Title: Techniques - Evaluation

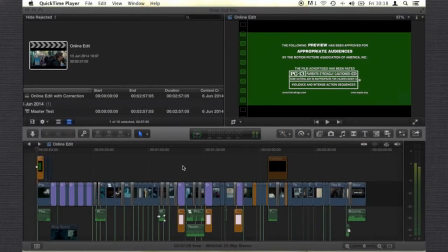6s
Alright there, so the last thing that we're going to look at in the evaluation is techniques that I've employed in this actual edit. I've touched these briefly throughout the different videos that I've made and that you've seen, but now we're just going to look at them a little bit more fine-tuned.
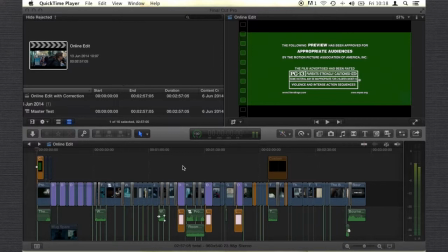23s
So the first thing I want to talk about is third-party sourcing. And what I mean by that is taking material from companies that produce things such as title generators, transitions, and text effects.
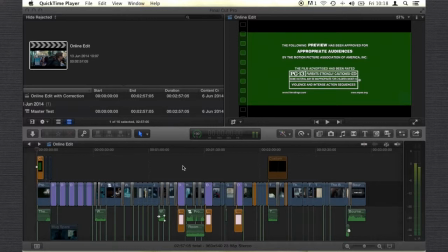38s
So what this is like going to websites such as FXX Pro and just looking through their catalogue of amazing designers that are publishing things royalty free for us to use.
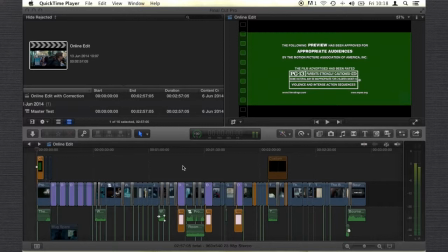51s
So I spent a few hours, a couple of nights just trying to source material which I would think would work perfectly for this trailer. Just to take a look at some of the things that I've actually used is
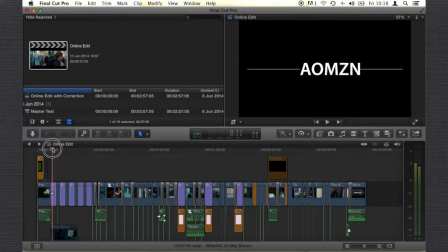64s
a real standout in this is the coding text. It is pretty much a standout theme in this whole trailer because
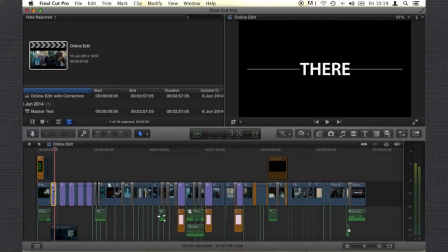78s
the decoding is a government factor and it works perfectly. And like I said, it just took a little time for me to search around for something that I would find work. The second thing that we need to look at is the post roll,
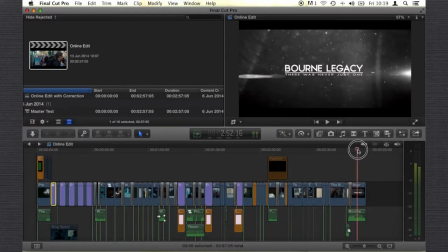93s
which as we can see is this. Now, I can't take full credit for this, I would like to, but graphics design, motion design, that isn't what my forte is. Now, that's not to say I put a lot of work into this, because I did,
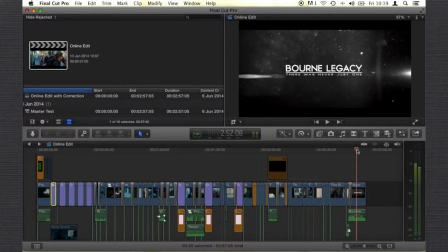108s
but this was originally a template, that's the best way to describe it, and then I went in there and fine-tuned the text, the background, like the lens flares, to how I saw that it would work the best. And this was found just through a YouTube search, to be honest.
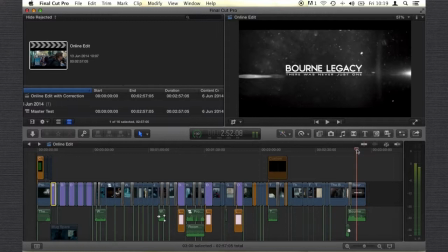124s
It wasn't from an FX Pro or anything, and there was an extremely talented man that was making these After Effects templates and just throwing them out there for people to use, and I thought this one would work much better than what we have in the original. So that's my first technique that I used, which is just third-party sourcing.
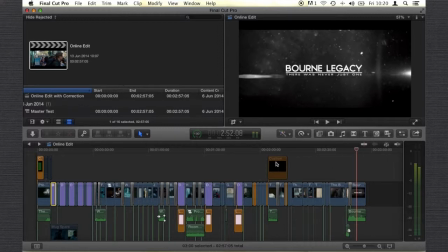144s
Second thing I want to look at is at the 122 mark, so if you bear with me while I find that.
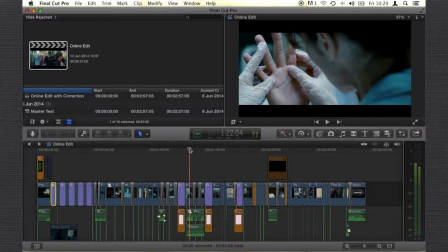154s
And here we go. I'm just going to zoom into the timeline a little bit.
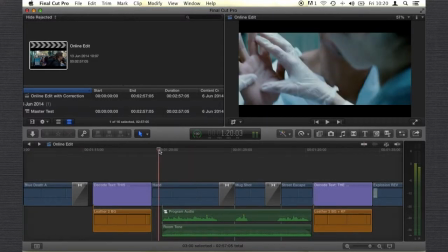160s
As you can see here, and that you'll hear when you watch it, there's a big block of program audio here.
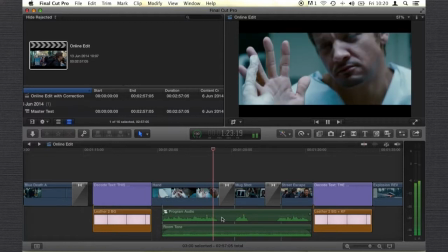168s
But if we stop it at this point here, and then also here,
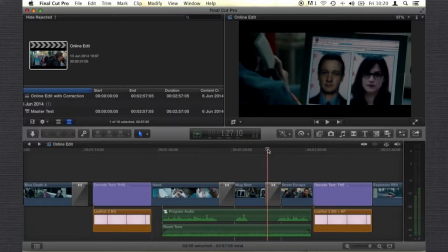173s
you'll see that there's a big gap between what he's saying, and that's because of the dramatic effect.
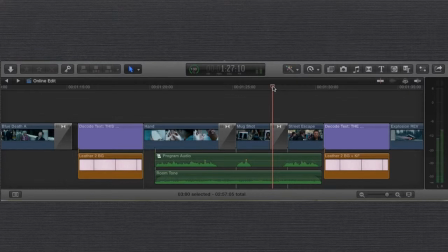179s
But then if you listen to that on its own, you will really notice the dip and the raise in audio, and it will kind of draw you out of the trailer. So all I've done is brought in another audio track and brought in some room tone,
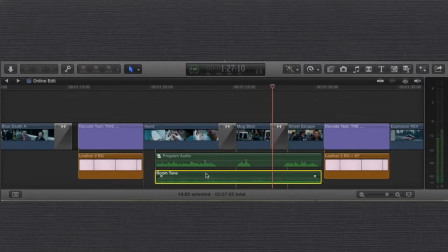194s
which breaks up, well, it stops the breakup in audio. And again, this is so easy.
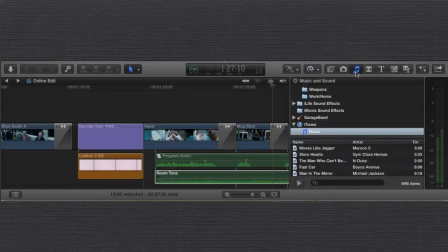200s
You just literally go into music, and we have a whole library of stuff. Go into ambience, and just take a look around and you'll find something that works.
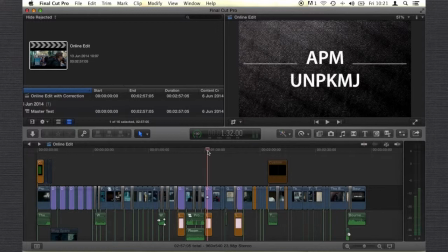216s
The third thing that I want to look at, and our old favourite of this whole series, is the title generators,
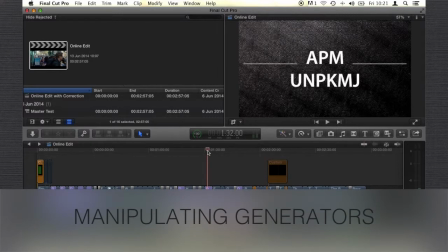222s
which we have used more times than a wipe in Star Wars.
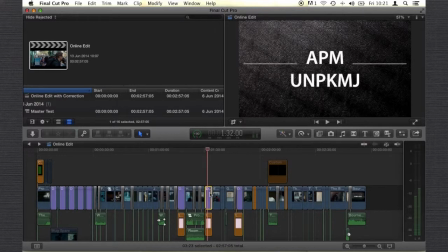227s
And I'll use these because I put a lot of effort into these, and something that I've used as a technique is the manipulation of the generators. And what I mean by that is, this isn't just I've picked a generator from there and I've just dropped it and I left it alone. I've actually gone in and fine-tuned it, which I touched previously on development, but we'll look at it a little bit more now.
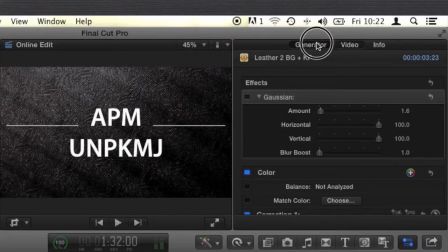247s
So as you can see, it's a fabric.